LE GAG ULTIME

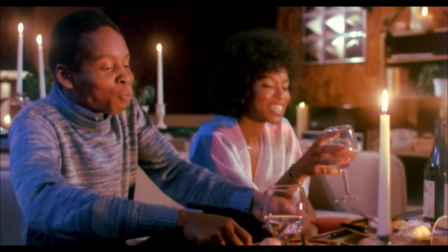1495s
» C'est d'ailleurs assez marrant de voir que les Zaz ont commencé par l'écriture, en scriptant « The Kentucky Fried Movie », réalisé par John Landis en 77, basé sur les sketchs de leur troupe de théâtre,
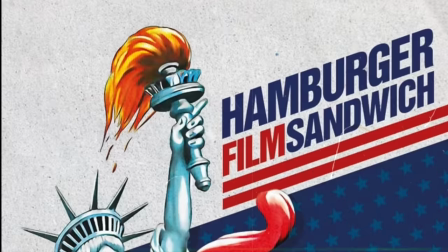1503s
qu'ils avaient fondé en 71, et qu'on connaît en France sous le doux titre de hamburger film sandwich. Parce que pourquoi pas ?
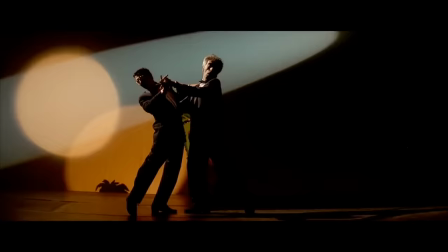1509s
Pourquoi pas ? Même si techniquement Y a-t-il un pilote dans l'avion a été écrit avant, mais sorti après.
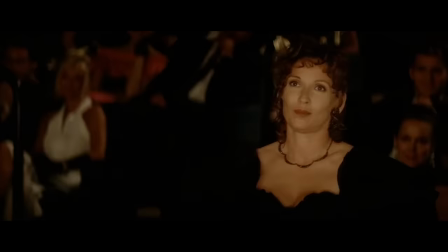1514s
D'ailleurs pour l'anecdote, la karaoke dans la cité de la peur, c'est un clin d'œil direct au générique de Kentucky Fried Movie.
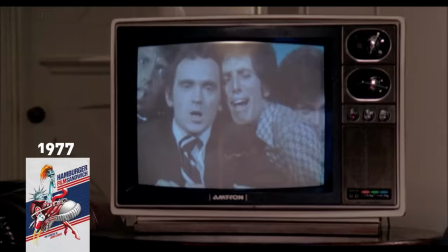1525s
Et Kentucky Fried Movie, c'est un peu les Monty Python à l'américaine. Une série de sketch divers, variés et survoltés, qui s'attire à la télévision.
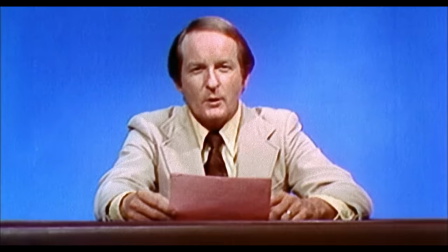1532s
Ce qui donne une sorte d'explosion de n'importe quoi joyeux et trachos. Aussi déstructuré que Airplane sera structuré.
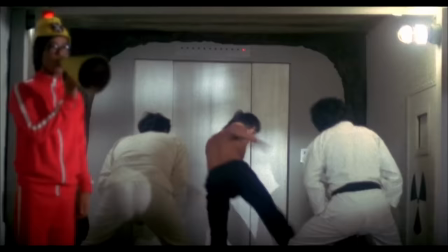1537s C'est vrai, Frank.
Et du coup bah c'est aussi longuet, inégal et brouillon. Comme tout ce segment parodique des films de Bruce Lee qui n'en finit pas.
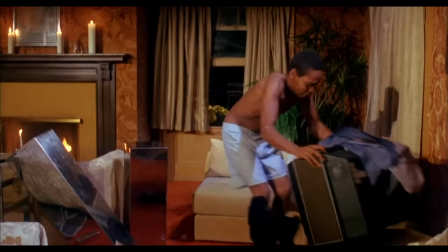1545s
Mais surtout, le film montre à quel point on ne peut pas séparer l'écriture et la mise en scène chez les as. Leurs scénarios ont besoin d'une mise en scène vraiment particulière.
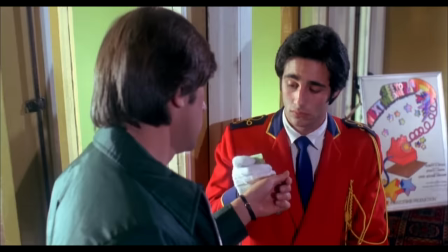1553s
Bon, ça et là on sent les prémices de ce qui deviendra leur style visuel, avec ce qui se déploie parfois à l'arrière-plan. Mais John Andes filme surtout le truc comme une comédie assez classique.
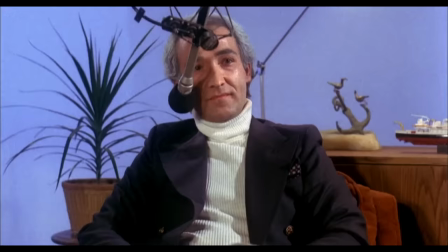1560s
Il fait souvent des raccords au milieu des gags pour attirer notre attention sur tel ou tel truc sans que ce soit vraiment nécessaire.
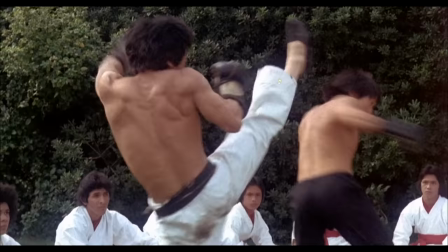1566s
Voilà, là, par exemple, pourquoi couper plus proche de la tronche du mec ? Je ne sais pas. Et là, pourquoi couper au milieu des mecs qui tombent ?
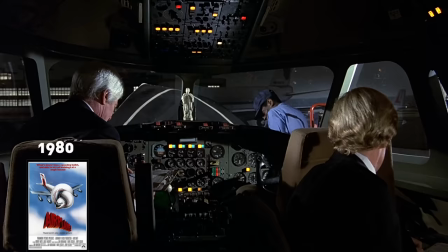1573s
Je ne sais pas non plus.
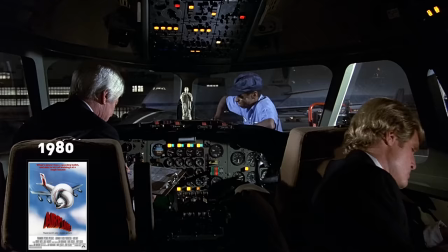1574s
Ça, visuellement, c'est un peu l'inverse de ce qui deviendra l'univers Zaz, où l'humour est très chorégraphié et où beaucoup des meilleurs gags se déroulent d'une seule traite, sans coup.
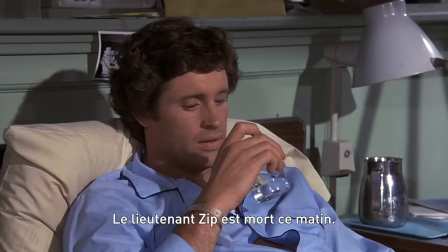1582s
Ce qui accentue le ridicule génialement nul de la situation.
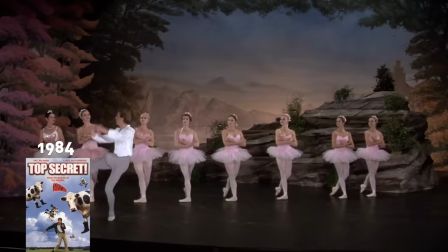1589s
Et quand ils se tiennent pas à ça, tout de suite, ça se sent.
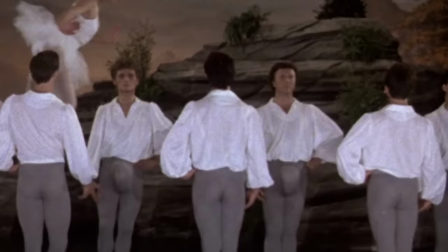1592s
Là, par exemple, dans Top Secret, ce moment où la ballerine évolue gracieusement sur les paquets des mecs stoïcs, eh ben ils coupent étrangement sur un plan plus serré. Et pourquoi ? Non mais vraiment, pourquoi ?
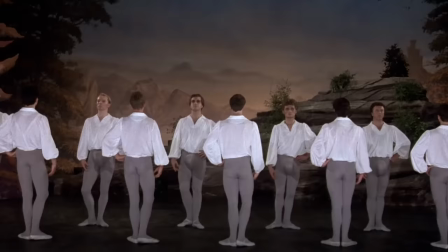1603s
Je veux dire, vu le grain dégueulasse du deuxième plan, ça se voit que c'était même pas un plan à part entière qui était tourné, c'est juste le même plan mais un peu plus zoomé dans l'image.
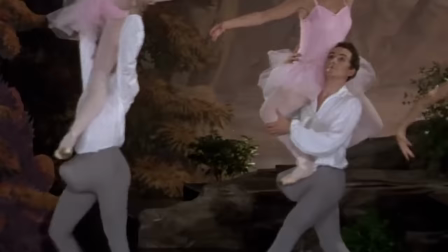1610s
Là clairement, ça leur a été imposé par des gags qui leur ont dit que le gag n'était pas assez clair. Et du coup, bim, gros zoom dégueulasse qui sert à rien.
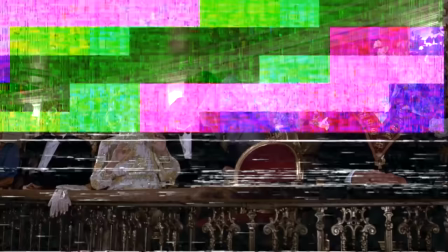1616s
Si tu fais plus confiance à ton gag, tu tombes dans un entre-deux bizarre et pas terrible. Donc, quand les Zazs écrivent sans mettre en scène, ça donne hamburger film sandwich. Mais quand ils mettent en scène sans écrire, ça donne Russeless People. Deux films pas tout à fait Zazs. Vous voulez manger chez le chien ? Bon, on commence à toucher quelque chose les gars.
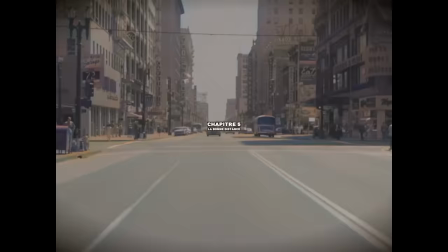Tu vois mon gars, la grande force des Zazs, un des trucs les plus reconnaissables, c'est le comique de second plan.
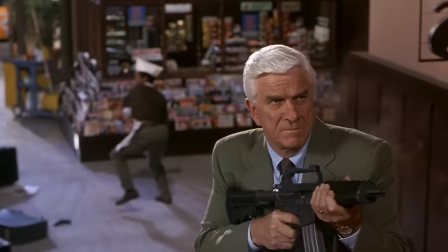1652s
Quand tu vois des trucs de fou qui se passent derrière l'action principale. Parfois, c'est tellement réussi que ça parasite même la compréhension.
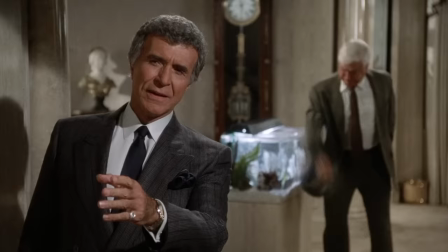1660s
Par exemple, les as font souvent ça pour rendre une scène d'exposition moins chiante, mais à la fin, tu te rends compte que tu n'as rien écouté.
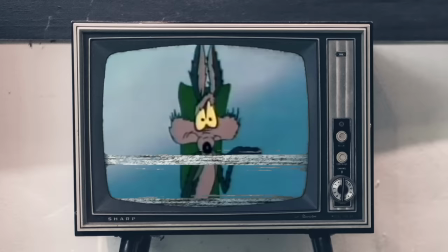1667s
Et le fait que ces trucs se passent au second plan, ça donne à ces moments une sorte de ridicule dérisoire. Comme le petit pouf merdique du coyote qui tombe au fond du ravin.
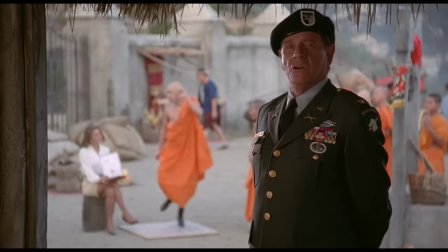1675s
On est bien peu de choses. Mine de rien, ça donne aussi une profondeur à cet univers. Il est vivant, il s'y passe des trucs en dehors du récit principal.
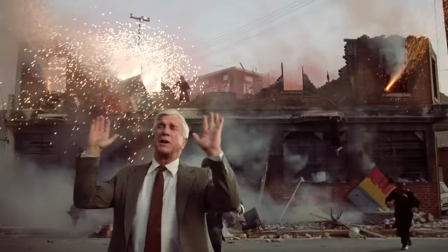1682s
Du coup, niveau mise en scène, il y a très peu de flou dans les films des as. on a quasiment toujours une très grande profondeur de champ, pour voir très loin.
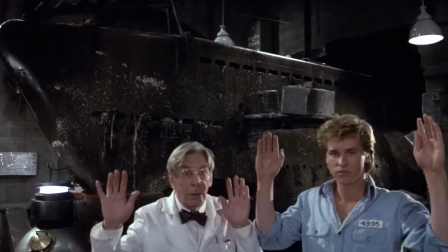1690s
Dans ce sens, c'est très théâtral. Et même les plans où il se passe a priori rien derrière, la profondeur de champ reste très grande pour que l'œil reste attentif. Ça crée une atmosphère de... tout est possible. Donc, dès qu'on fout le second plan au premier plan, ben forcément ça perd.
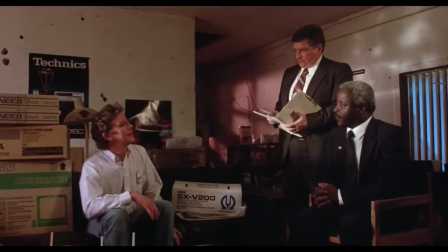1705s
D'ailleurs c'est aussi pour ça que j'ai autant de mal avec Ruthless People. L'humour des as est tellement riche de ses différentes couches de plans normalement.
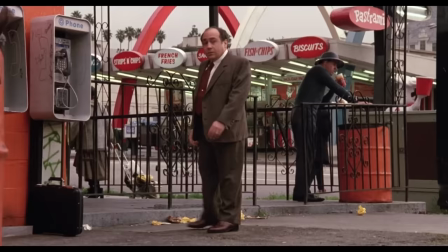1711s
Et là, ouais bien sûr, le délire du film c'est pas du tout le même.
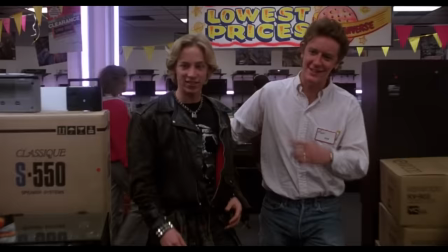1714s
Mais quand les as justement ne s'intéressent plus à l'arrière-plan et aux différents niveaux de lecture des gags, bah tout devient monodimensionnel, littéral.
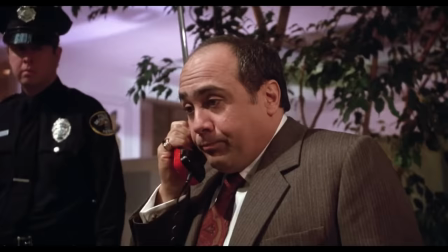1721s
Les mouvements de caméra qui se veulent un peu cool ont juste l'air forcés à côté de la plaque dans leur univers. Un peu comme les personnages du film, vous me direz.
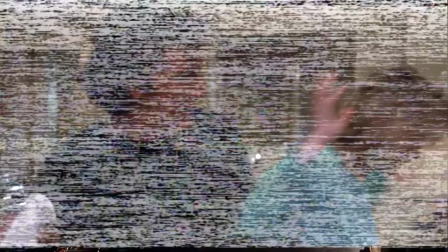1728s
Donc bon, c'est ton sur ton. La grande leçon des as, c'est donc celle-là. À moins que tu veuilles faire de l'humour de répétition qui va au fin fond de la gênance, ce qui devient un effet comique en soi, eh ben moins tu appuies le gag, mieux ça marche.
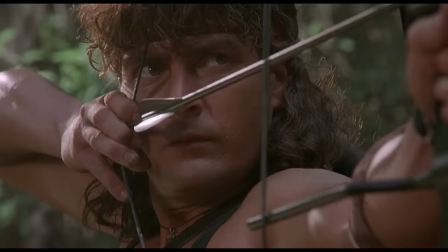1751s
Bon, vous l'aurez compris, les bruits de cartoon dans les comédies, perso j'aime pas. Et c'est justement pour ça, parce que ça appuie beaucoup trop ce qui est censé rester marrant en tant que détail.
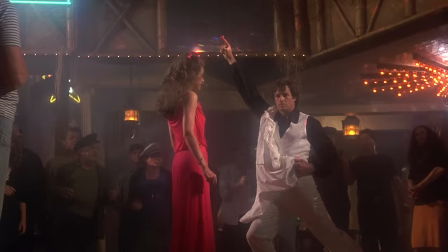1759s
Pourtant parfois, pourquoi pas ? Genre dans la cultissime scène disco d'Airplane, je vais pas non plus dire que ça défigure le moment.
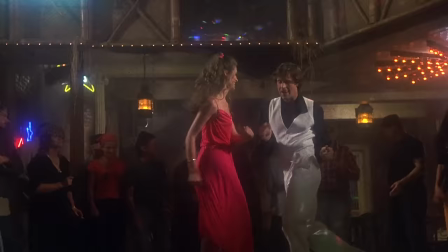1767s
Mais bon, là on entre dans la zone de subjectivité totale de la « bonne » distance à avoir dans l'humour. Et les bruits de cartoon, désolé mais ça me les casse.
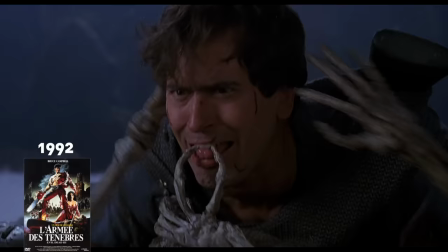1773s
Même quand il y a une bonne raison pour les mettre, hein ? Genre dans Evil Dead 3, qui rend hommage à Tex Avery ou au Three Stooges, ils ont tout à fait leur place.
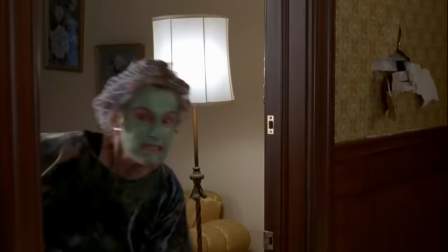1780s
Ils m'emmerdent quand même. Bon, par contre, dans The Mask, ça fonctionne. Mais c'est parce qu'on est littéralement dans un cartoon live.
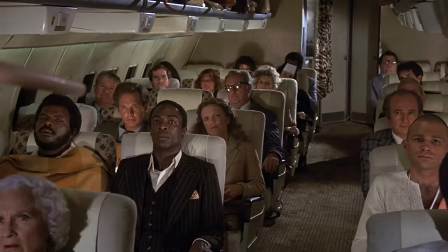1790s
Mais dans l'humour des as, comme tout est fondé sur le décalage entre le désuet et l'extraordinaire, entre le sérieux et l'absurde,
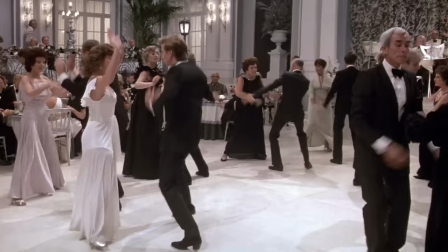1795s
ce qui est un équilibre très délicat, comme dans cette scène de danse complètement débile mais très sérieuse de la haute société, dans Top Secret, et bah les bruits de cartoon ont tendance à le casser, ce décalage. On ne te laisse plus le soin de décider si tu dois rire ou non.
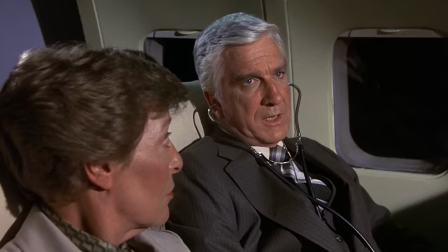1806s
On te dit qu'en rire. Pourquoi Leslie Nielsen est tellement drôle dans Airplane ? Parce qu'il joue toutes ses scènes avec un sérieux total. Les bruits de cartoons, c'est comme lui demander de se tourner vers le spectateur et de lui faire un clin d'œil.
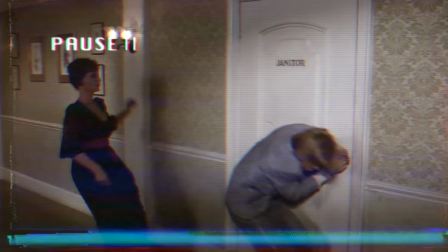1831s
Prenons un autre exemple. Dans cette scène de Top Secret, le couple de héros essaye de s'enfuir. Ils ouvrent des portes dans un couloir, dont celle d'un placard où c'est marqué concierge.
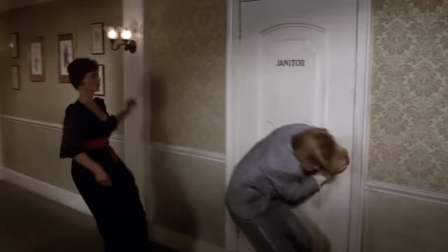1839s
Alors bon, t'imagines que c'est le local du gars, quoi. Et ce local contient littéralement un concierge qui ne fait rien et qui est juste content d'être là.
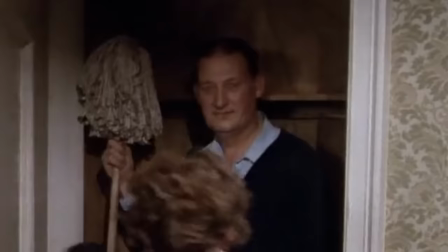1845s
La porte se referme et basta. Ce gag, il est génial parce qu'on ne s'attarde pas dessus.
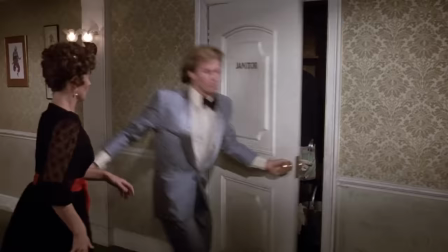1851s
Si tu coupes sur un gros plan du concierge et son expression de ravi de la pastorale, c'est fini, ça marche plus.
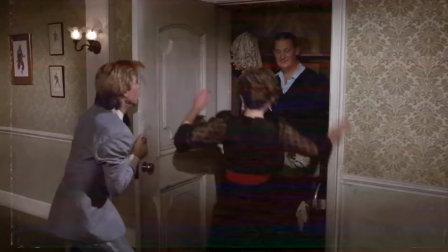1856s
Alors c'est tentant de rajouter des plans, mais c'est le paradoxe. Plus le gag est random, plus il faut être rigoureux dans sa façon de le mettre en scène.
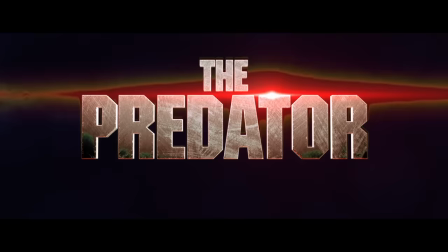1863s
Simple, mais rigoureux. Tiens, maintenant prenons le mal aimé The Predator. Ouais, a priori ici c'est plutôt improbable.
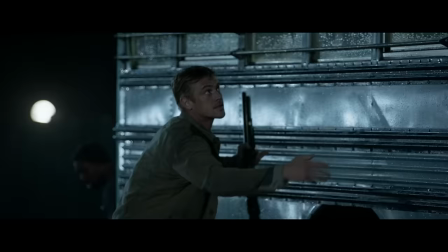1870s
Mais pendant cette scène de poursuite, la nana qui se tire par erreur une seringue dans la jambe et tombe en travers du champ sur ce plan là, ça là c'est du zaz pur jus.
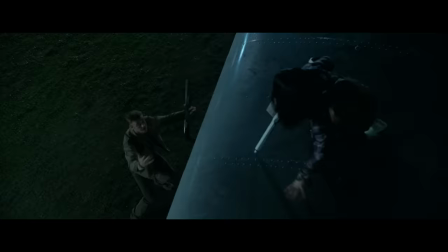1879s
Bon, c'est pas forcément ce qu'on espère trouver dans un film Predator, je conçois. Mais en tant que gag visuel, ça fonctionne parfaitement.
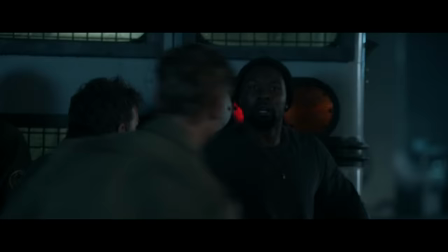1885s
Et encore une fois, si tu coupes sur la nana au sol qui fait « Oh là là, aïe ouille », tous les fesses cassent la gueule.
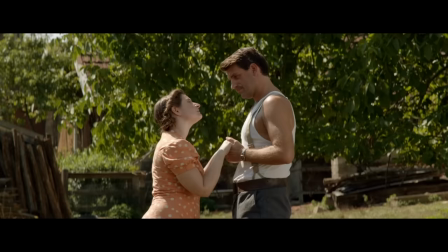1890s
Exactement comme dans La folle histoire de Max et Léon, en fait. Un film sympa, mais où la mise en scène sabote hélas beaucoup de gags.
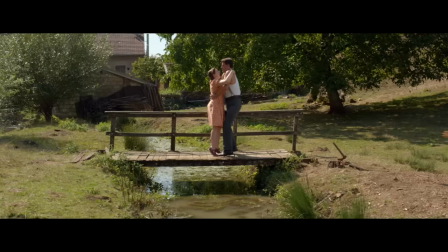1897s
La scène au tout début par exemple, où Léon compte fleurette à cette nana, quelqu'un les interrompt et il la jette dans l'eau.
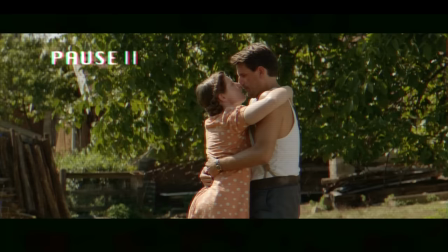1903s
Ok, pourquoi ne pas rester sur ce plan ?
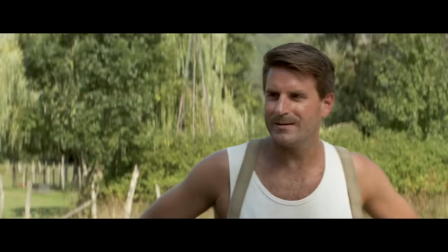1905s
Ça serait bien mieux, on voit la nana sortir du champ de façon chaotique, on entend plouf, on enchaîne direct avec la discussion entre le gars et Léon, et basta !
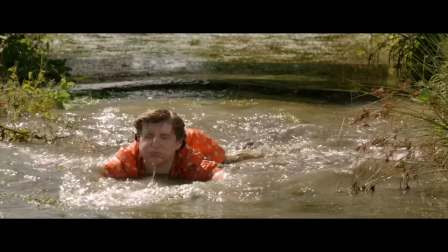1912s
Mais là non, plan large pour te montrer la chute, puis plan sur la nana dans l'eau qui fait « bah du coup, ah la la, ah oui !
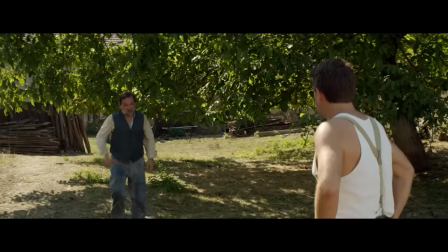1917s
» et plan sur Léon qui se retourne sur elle en mode « oh la la, elle est dans l'eau ».
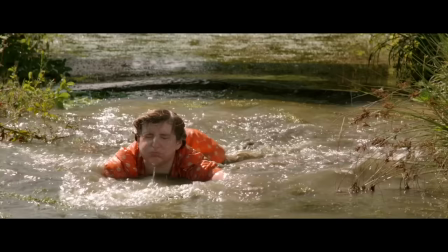1920s
Trois plans qui casse un effet tout simple qui aurait pu défoncer en te racontant la même chose trois fois de suite et bon je pourrais continuer les exemples encore longtemps voilà là dans y'a-t-il un flic 3
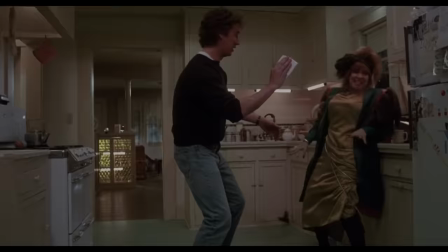1929s
c'est dommage que la caméra reste sur le gars qui se décolle du camion
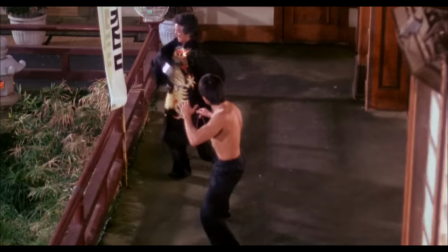1933s
Mais l'idée vous l'avez comprise faire du bon humour con au cinéma ça se fait pas par tu la jambe
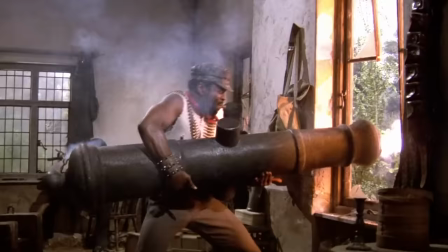1939s
dans le cas des as ça demande du talent de l'expérience du culot et d'avoir vraiment
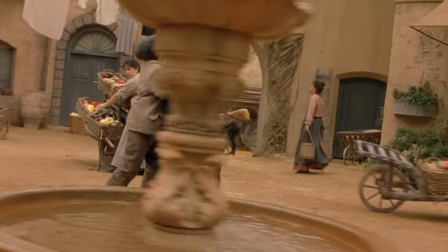1943s
mais alors vraiment bien digérer ses inspirations En une poignée de films, les as ont créé une grammaire de l'humour qui n'appartient qu'à eux. Ils ont tout testé, tout réussi, tout loupé, rient de tout, étaient consternés partout et cassés menus les coronaises d'une quantité astronomique d'interviewers.
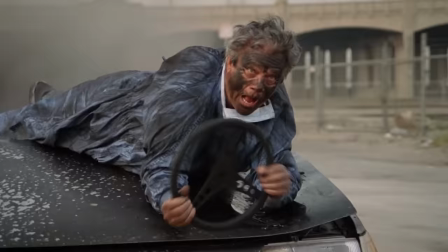1957s
Tout ça à la recherche du gag ultime. Le Graal, l'accident heureux, comme des alchimistes.
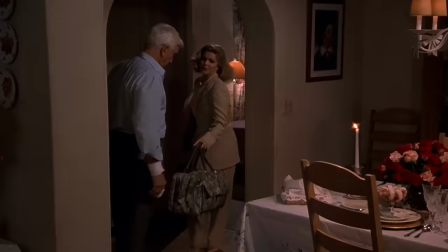1963s
Un gag cinéphile mais pas péteux, à la fois intelligent et con, fou mais logique, qui ne s'impose pas mais au contraire te laisse venir à lui sans payer de mine.
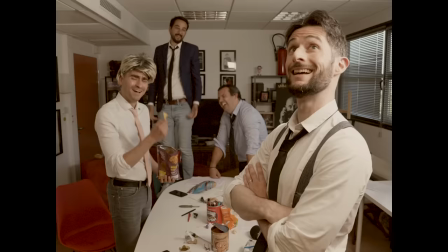1974s
Mais du coup, le gag ultime, c'est quoi ? Ce sont les amis qu'on s'est fait en chemin.